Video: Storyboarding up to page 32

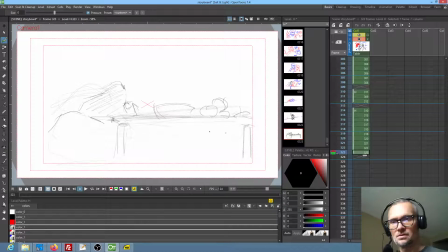24:52 the important thing is that we're going to yeah, this is stupid. Sorry about that.
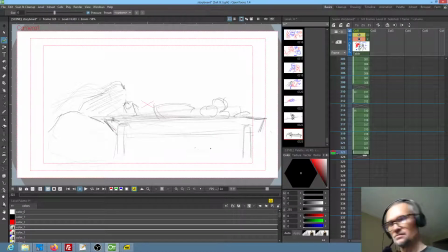25:11 We're really fudging the perspective here in a big way, but that's okay. You know, what we want to do is we want to definitely feel like we're looking up. Let me see what the next thing that happens with
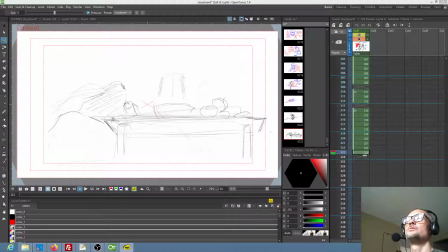okay, so Golik's going to enter the tent. And
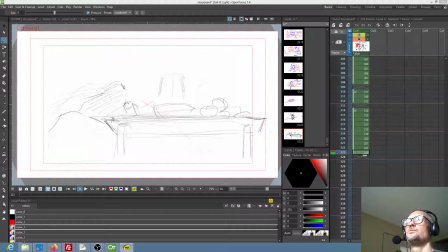so I'm thinking, so this is the dates.
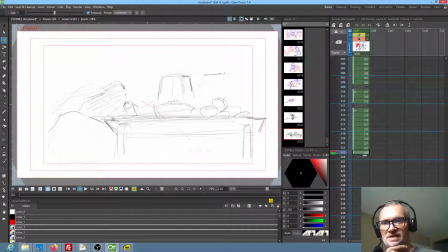26:03 How would we do this? This is actually going to be, I mean, this is essentially the ceiling situation, and so it would probably be good to have some sort of
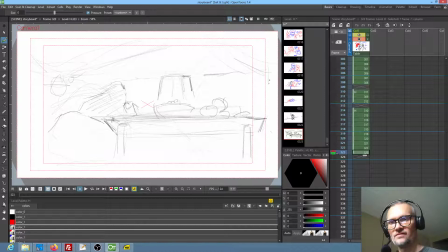26:16 decorative drapery stuff. It's kind of, it's supposed to be fairly richly adorned, if you will. So, yeah, good looking rain out there. Yep, that's cool.
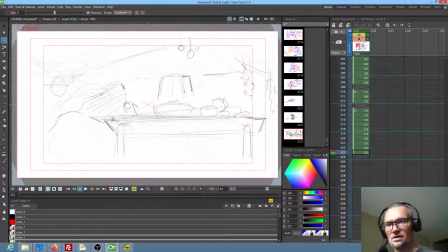26:35 Okay, so the idea here then would be to just let's do the obvious thing, and because it works, and let's do a smash zoom to the dates, and then I believe we want to
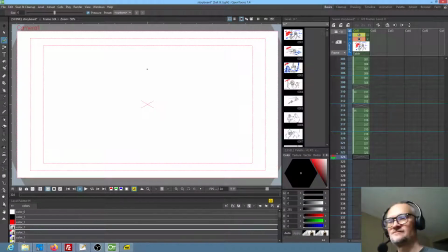26:53 cut back outside and get one more shot of Mel. Yeah, actually, let me double check this. Yeah.
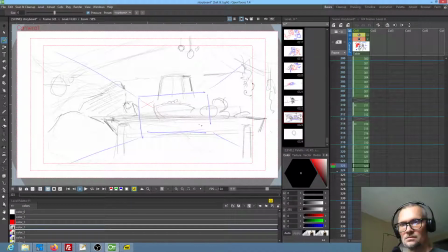27:09 Okay, and by the way, yeah, that's a little crooked. Yeah, little crooked, right? Well, that's because I'm right-handed. No big deal. Okay, let's get Mel in here.
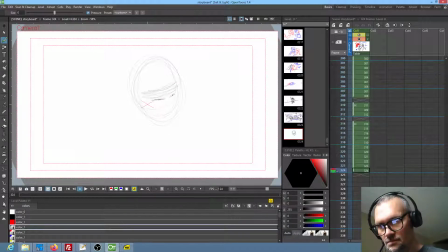And he says, that little rat.
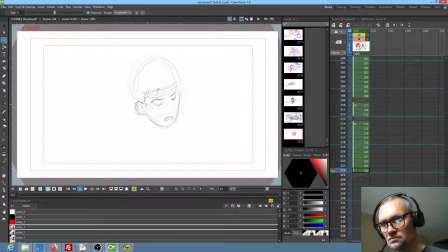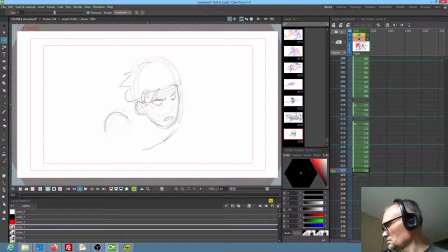28:03 Okay, so what we're going to do is we're essentially going to do the same thing with Mel that we did with Monkey, which is to show a quick smattering of him
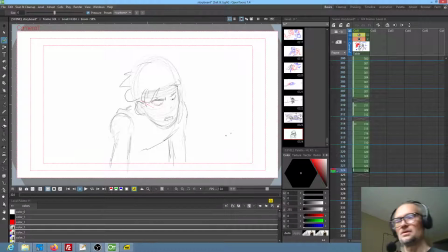28:23 scooting on down the bluff. So I'm going to kind of draw him like this so we at least get the indication, and I think if we kind of go like this,
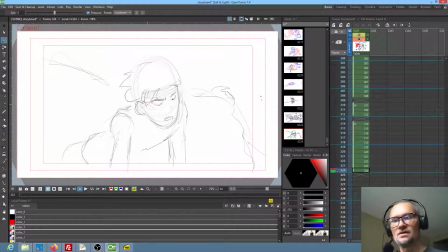28:38 to sort of give some sense of the height here. In fact, you could really sell it by having some tent action down here in the background, right? Okay, so what we want to do is go back here. Basically, here's the technique I've been using.